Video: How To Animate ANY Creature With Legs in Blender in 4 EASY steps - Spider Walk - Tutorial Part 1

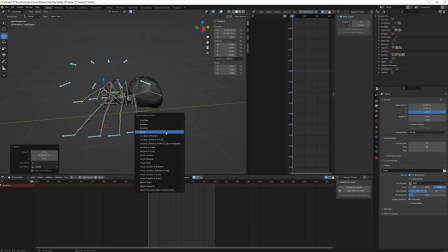460s
then press i to set location and rotation keyframe
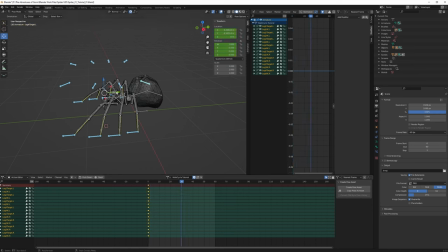466s
then we go to 30 then we move the legs all the way back and then we set a keyframe and then we copy the first frames to the last you do this in blender by shift d to duplicate keys right
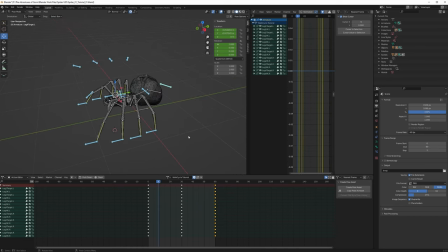486s
the reason we select all legs at the same time is to kind of make sure that the distance that each leg is traveling is the same so one leg is not taking a longer step than any of the other legs right so we select everything at the same time and this is kind
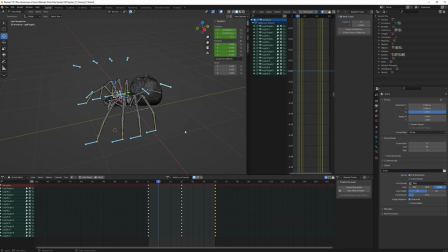505s
of the key technique i use for making walk cycles all right when that is done we need the keyframe where the spider is lifting its leg up so that is when it's going from back to the front we need to lift up the legs
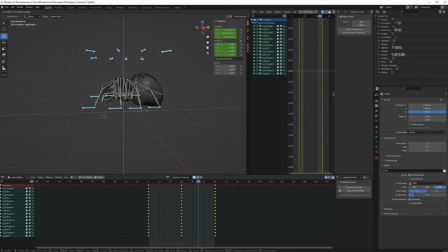525s
in the middle like this and again just tweak it to to the height you want doesn't really matter remember to see keyframes and then we can play it you see looks like a step and
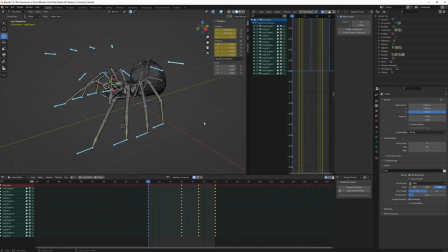545s
another note guys I will be editing this video i will cut all the time because i'm constantly starting and stopping the recordings because i completely fuck up with what with what i say all the time so i need to retake some
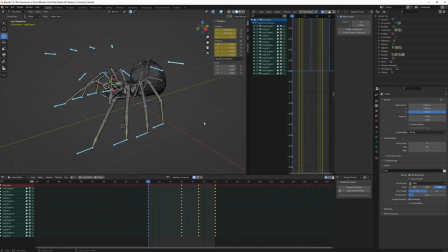562s
stuff and cut stuff out but i will never cut any steps out right trust me the viewport might be changing all the time between each cut but i have done nothing between the cuts so you won't be
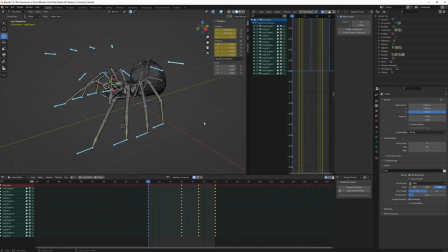577s
missing anything i have followed so many tutorials where they just cut out a part because they think it's obvious that you need to do that or whatever or they forget it or something and then then you're just stuck in the tutorial this won't happen here i promise you i will show you every step on the way
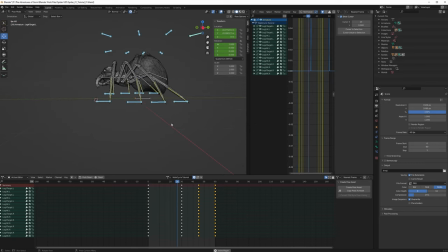595s
all right so now we have the basic movement of the legs now i forgot we need to these end end keyframes needs to be linear right so let's
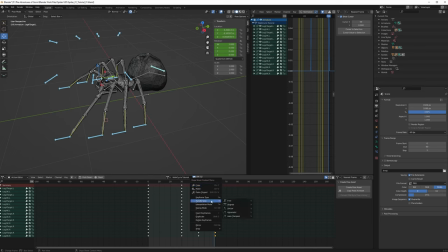613s
see handle type where is it keyframe handle type vector right and if we look at the curves
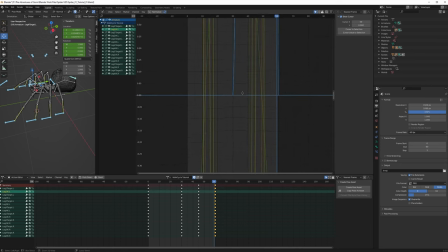622s
and this is where i'm kind of figuring out how this stuff works yes you can see on this curve it hits hard on the ground which means when the spider puts the leg on the ground
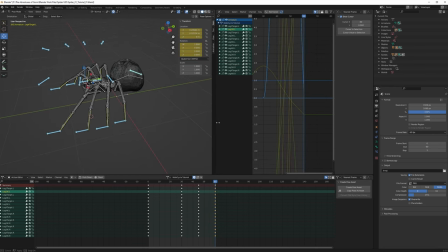637s
it will hit hard which makes it look correctly when it moves right because it have a constant speed so as soon as the leg hits the ground it will follow the ground and the ground is already in motion right when the spider is moving it will look a little weird when it's just
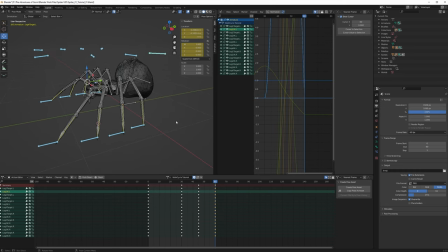655s
walking in place but it will work when the whole spider is moving trust me and we should do the same for when the spider is lifting the legs and this is frame 30 right so go in juice vector or linear it might be called linear in your program this